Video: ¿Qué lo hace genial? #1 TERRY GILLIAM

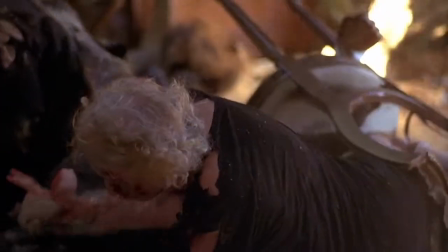En el elegante restaurante se produce un atentado y algunas personas mueren, pero las otras intentan no distraerse de su conversación.
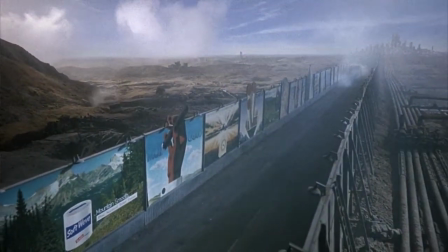En las calles los carteles publicitarios intentan tapar el sucio paisaje urbano.
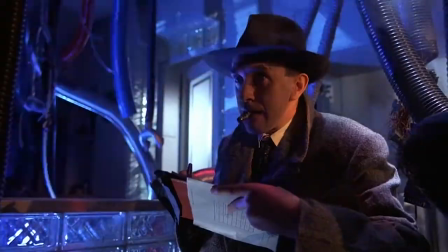En las casas los conductos sirven para ocultar el desorden de información cableada sobre el cual se basa la sociedad.
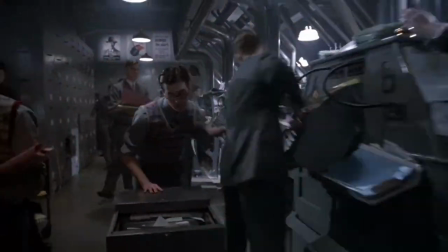Y en el trabajo los empleados le cambian el nombre a sus parejas con tal de darle la razón a su jefe.
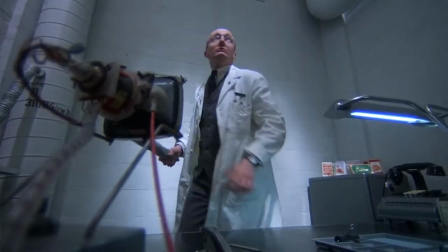Al comienzo vemos un empleado intentando matar una mosca para corregir una sucia imperfección en la pulcredad de la sala de archivos.
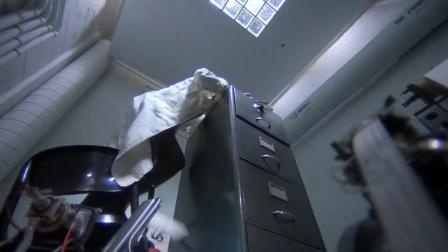Para hacerlo, se trepa a una estantería.
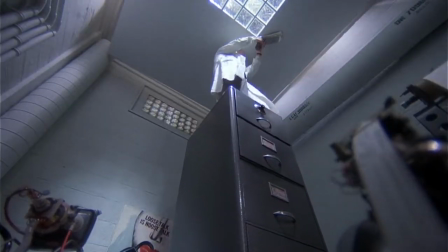Esta elevación es moral, su estatus social no permite imperfecciones en las apariencias, y es inmediatamente puesta en cuestión por lo inestable de la estantería.
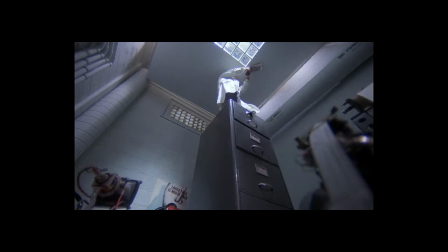Los archivos del estado se tambalean, se balancean.
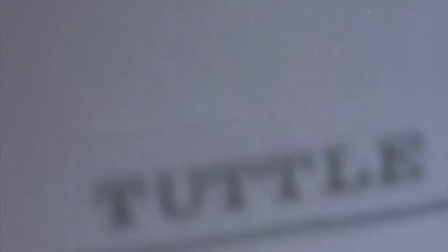Tambaleándose, el empleado logra matar la mosca, pero el insecto cae en la máquina de escribir automática, produciendo un error de tipeo que le costará luego la vida a un inocente.
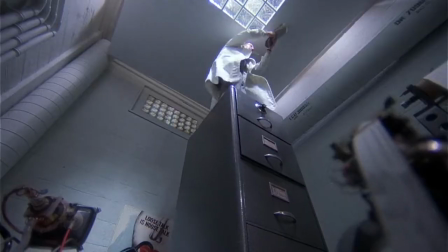O sea, para que algunos asciendan, otros deben descender.
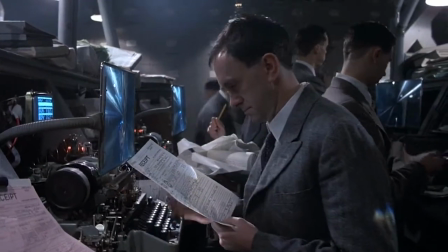En el trabajo de Sam, el protagonista, las máquinas de escribir digitales, aparatos entreverados mostrados como ridículas maquinitas innecesariamente complejas,
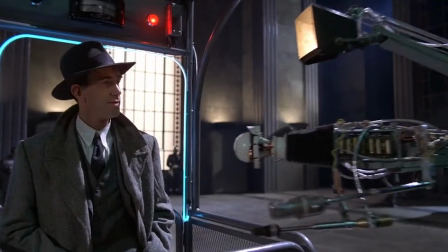son símbolos de este sistema entero, innecesariamente complejo y burocrático, poco práctico, laberíntico, donde no se puede apagar un incendio a menos que se complete un formulario.
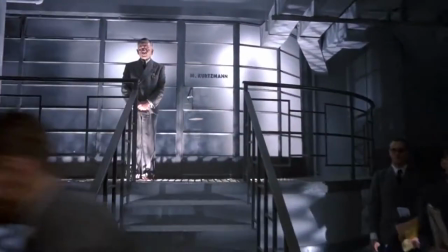El jefe, si bien está observando desde las alturas, está solo y atrapado en sus propios apretos,
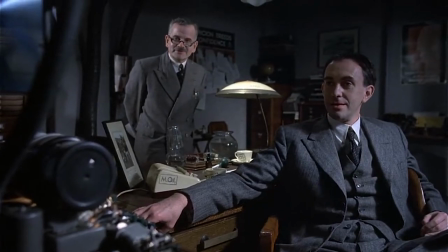y recurre a sus empleados para no tener que hacerse cargo de los errores del sistema.
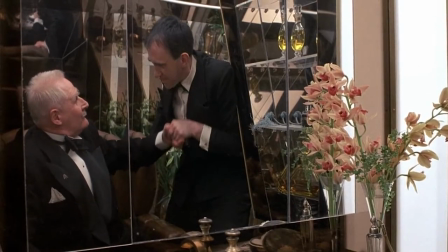Más aún, cuando Sam es ascendido, se lo muestra con una cámara cenital desde arriba.
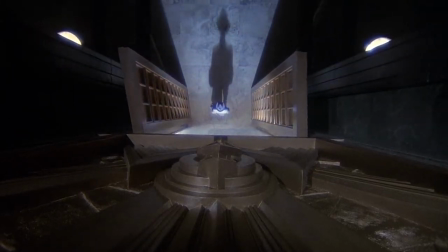Las puertas se agigantan y su sombra lo precede. O sea, al ascender en realidad está más atrapado, más oprimido.
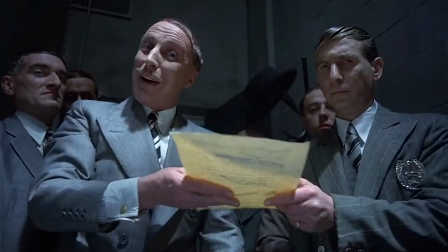Su nueva oficina es mucho más chica que la anterior. En Brasil, la fantasía hegemónica de poder, sostenida por la violencia represiva del Estado,
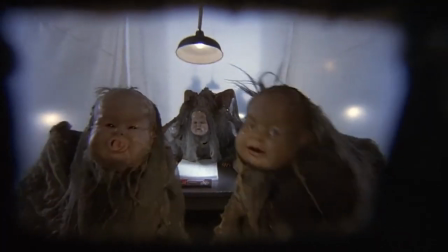promete una felicidad para aquellos que se adaptan, que básicamente es mentira.
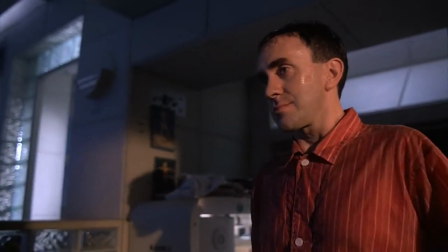De hecho si nos fijamos en el espacio en el que Sam está encarcelado, podemos ver que fue anticipado por las paredes de su casa y hasta de su trabajo, lo cual remarca esto mismo.
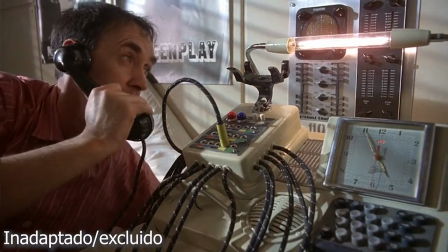Por otro lado, los inadaptados, los que ven que todo esto está mal,
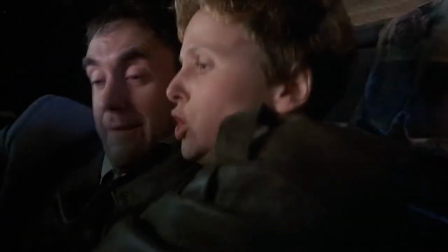en principio no pueden hacer nada, todo lo subversivo que podrían tener se ve negado por su incapacidad de despegarse de la fantasía.
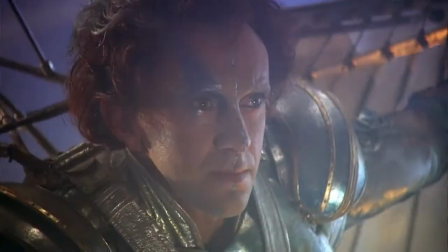El protagonista de Brasil, Sam, se la pasa soñando, de hecho,
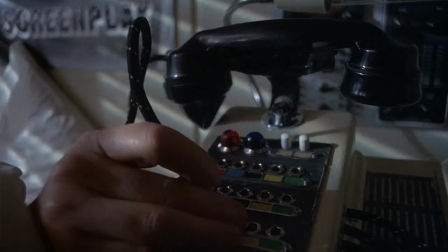la primera vez que lo vemos es en Sueño, y el sueño, en Terry Gilliam, siempre tendrá algo de premonitorio.
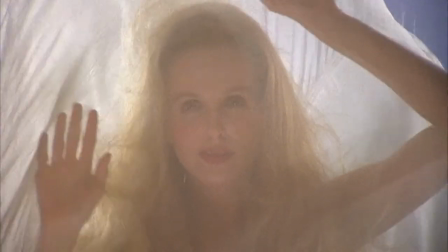Por eso en su inconsciente Sam la ve a Jill incluso antes de conocerla.
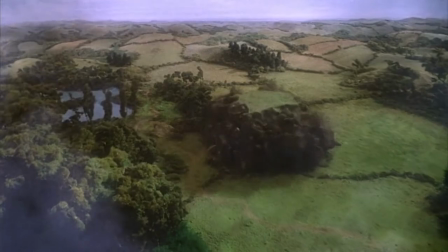Todos los sueños de Sam añoran lo bucólico medio naif de la naturaleza, corrompido por lo artificial de la ciudad.
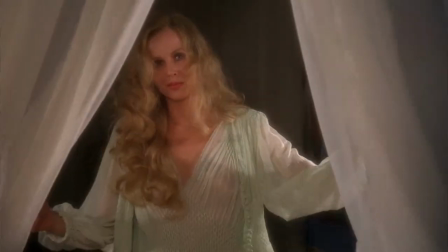Cuando la conoce a Jill y comienza a creer que su sueño puede hacerse realidad, los límites de su fantasía se empiezan a desdibujar y su desconexión se va radicalizando.
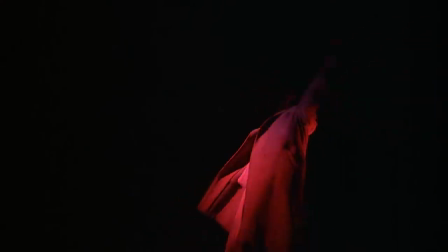Sobre el final, los sueños se mezclan cada vez más con la realidad hasta llegar a una última secuencia donde sueña con su escape,
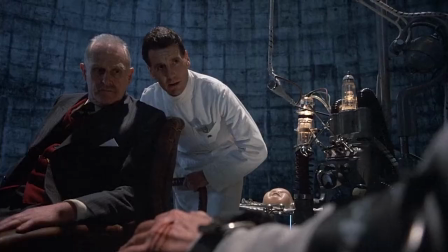cuando en realidad está absorbido por completo, por su fantasía y por el estado torturador. Acá aparece un elemento que se volverá constante en la obra de Gilliam, incluso más en sus últimas películas, la fatalidad unida a la realización de los sueños.
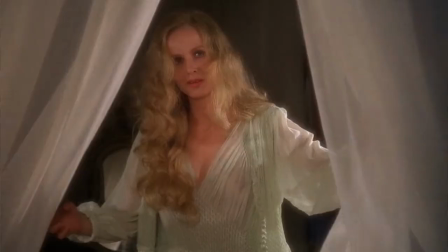Cuando el sueño de Sam se vuelve realidad, deviene en tragedia.
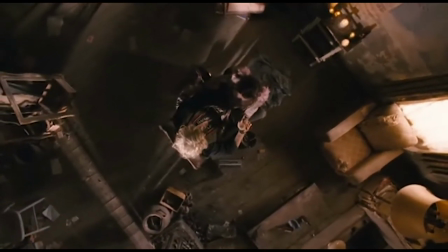A su vez podemos ver como la cámara de Gilliam va a ser una marca de enunciación fuerte, haciendo que todo lo cotidiano se vuelva extraño y hasta ridículo.
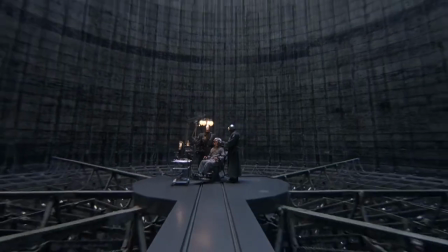La utilización del ojo de pez y la estética, favorece este efecto, como que la imagen flota como si fuera justamente un sueño.
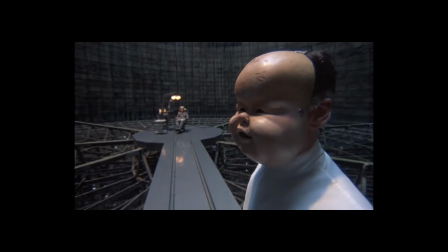Las cosas se agrandan o se achican, se muestran como materialidades plásticas.
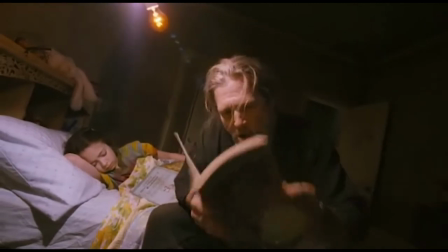Metáfora de esta inseguridad del mundo, esta falta de anclaje, esta desprotección. Veamos otra película. 12 Monkeys, 12 Monos, de 1995. Esta película no cuenta la historia del fin del mundo de la mano de un virus mortal.
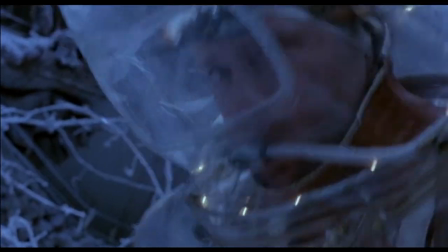O sea, sí, pero el genocidio queda fuera de plano, y lo que vemos son sus causas y consecuencias desde la interioridad del protagonista.
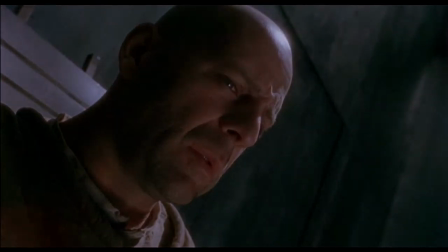Enlistándose entonces en una tradición que va desde Rossellini hasta Lars von Trier,
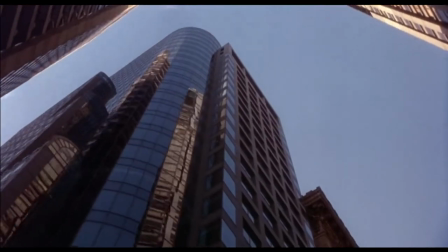esta película es una de las pocas excepciones que tratan al exterminio apocalíptico, pero desde lo emocional, dejando un poco de lado la espectacularización de la masacre.
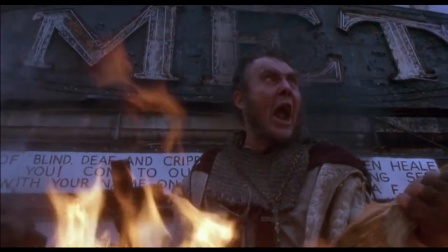En Doce Monos tenemos dos tiempos, el futuro y el pasado. En ambos, los adaptados viven un mundo de fantasía.